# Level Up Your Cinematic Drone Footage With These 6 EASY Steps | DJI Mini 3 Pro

Here's how you can take your drone footage from this
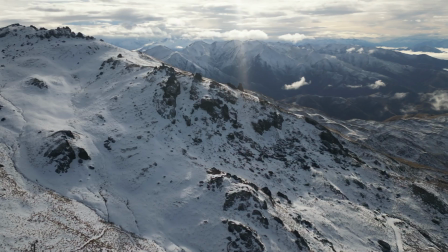to this.
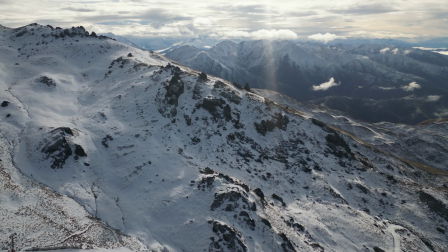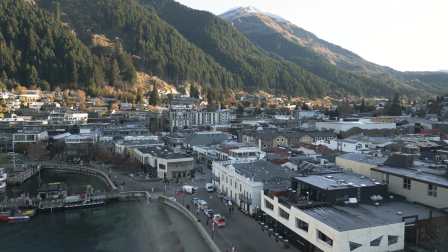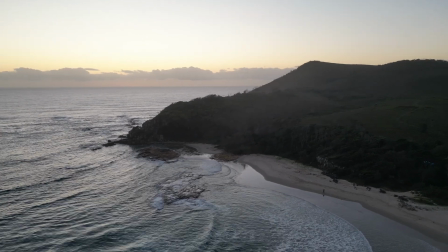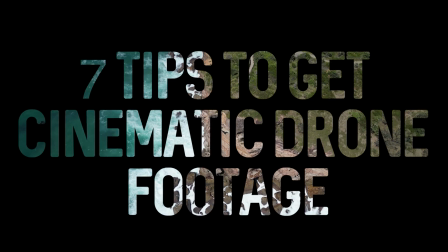Hey guys, today I'm going to be showing you how to make your drone footage look more smooth,
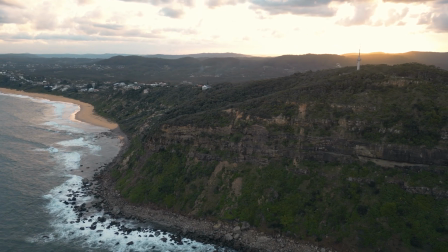more cinematic, and overall just how to take your drone footage to the next level.
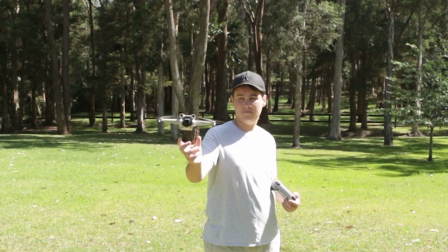I've been flying drones for about 1.5 years now, so I'm telling you these tips from personal experience. These tips work on just about any drone, so you can take these tips and use them next time you fly.
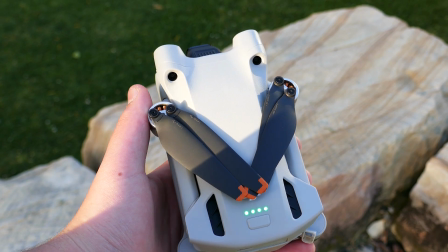I'm using my Mini 3 Pro for these tips, but as I said, will work on just about any drone. Whether you're a beginner or a pro, there might be some stuff in here that can help you out. The first tip I have is to know your drone. It might sound kind of strange, but it can be extremely important to get the cinematic footage you want.
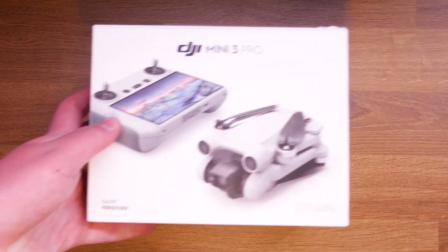If you're a new drone pilot, or have just got yourself a new drone,
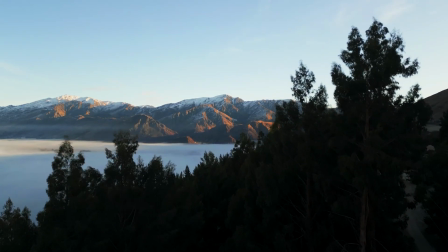before you try and get cinematic shots or go fly in epic locations, learn everything you can about your drone. Learn its limits, its capabilities, and most importantly, learn how to fly it.
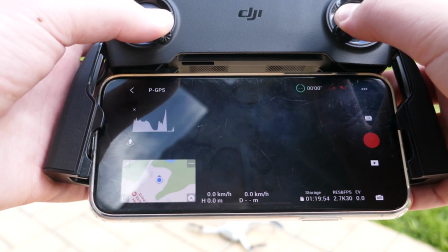Learn all your stick movements and what they do,
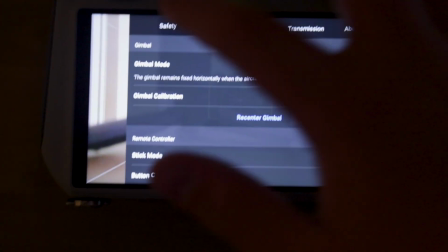and familiarize yourself with your drone's setting and menu so you can easily set different camera or other settings when you go on your location. The worst thing you can do for cinematic drone shots is getting on location and not knowing how to fly your drone properly. The next tip is to always try to shoot at the right time of day. This is really important for cinematic videos.
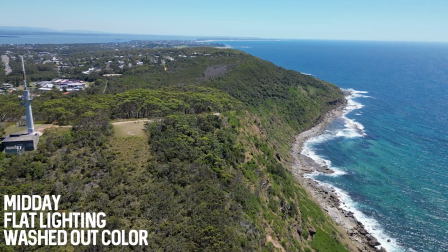Try to avoid shooting during midday, early afternoon, and late morning.
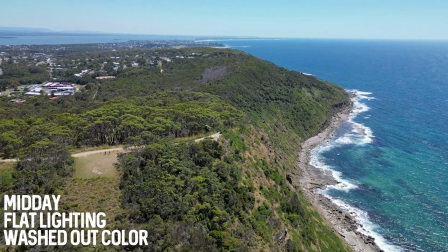The lighting will just be too bright and flat and will create harsh highlights and shadows. And it will also wash out all of your colours and your scenery. The best time to shoot is at sunrise and sunset.
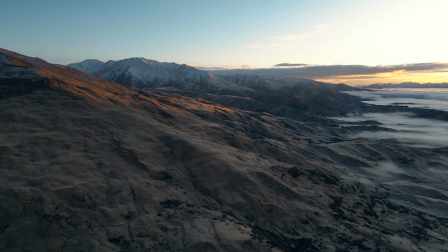Sunrise and sunset are perfect because they create long, soft shadows that look very cinematic, and it is easier to expose in conditions like these.
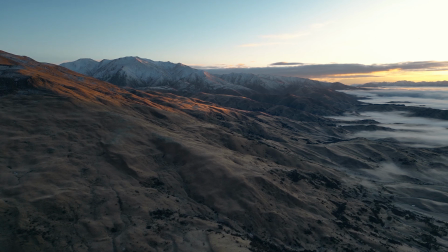Sunset and sunrise also creates beautiful colours in the sky. This is a vital tip to get cinematic footage. When flying your drone to get footage, it is absolutely crucial to use long, smooth movements with no sudden jerks or movement of the sticks.
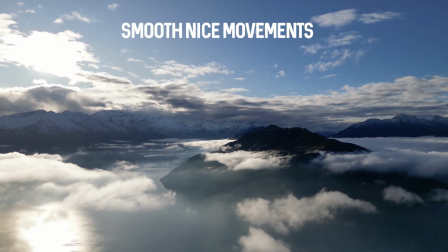When the viewer sees a drone shot that is inconsistent and jerky, it discourages them from finishing the rest of the video, and on top of that, it makes your footage just look bad and not cinematic. You should always plan and think out your next drone shot, and when it's time to do it in one consistent movement.
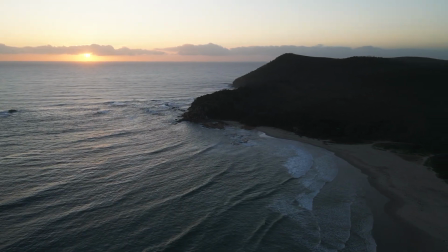When drone shots have many sudden jerky movement, it looks very unprofessional and completely takes away the cinematic factor. It is really easy to do this. Simply start your movement, and once you're moving in a way that you like, simply do not move the sticks at all. This will result in a long, smooth shot. Now, if you're enjoying this video, please don't forget to like and subscribe. These videos take a lot of effort to make, and I'd really appreciate it, and it really helps out the channel. Anyways, back to the video. Shoot in dCinelike. dCinelike can immensely help with your footage. dCinelike is a flat color profile that allows for more detail to be stored in the shadows, highlights, and colors.
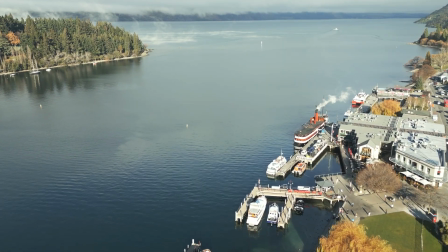Once color graded, it can create gorgeous colors and cinematic shots.
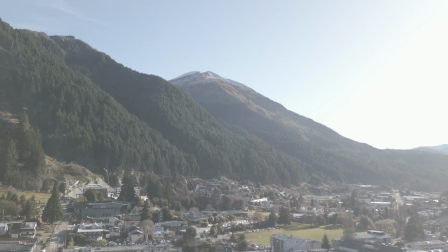Most drones do have this option, although some lower end drones might not, so you might have to check that in settings.
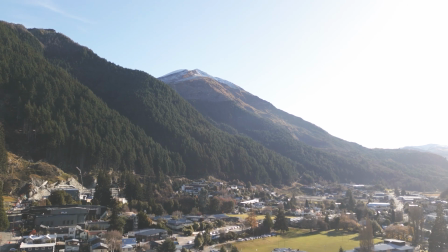In some drones it may be labeled as D-Log or D-Log-M. They do have slight differences, but it's mostly the same. Having more flexibility with editing and getting colors is crucial for cinematic shots. If your footage has minimal color or depth, it may look unappealing to the viewer, drawing them away. I would do some research before shooting in dCinelike though, as some drones and some cameras require you to over or underexpose your shot to gain correct exposure once edited. Having your white balance correct when shooting cinematic drone footage is really important. Your white balance controls the temperature of the image.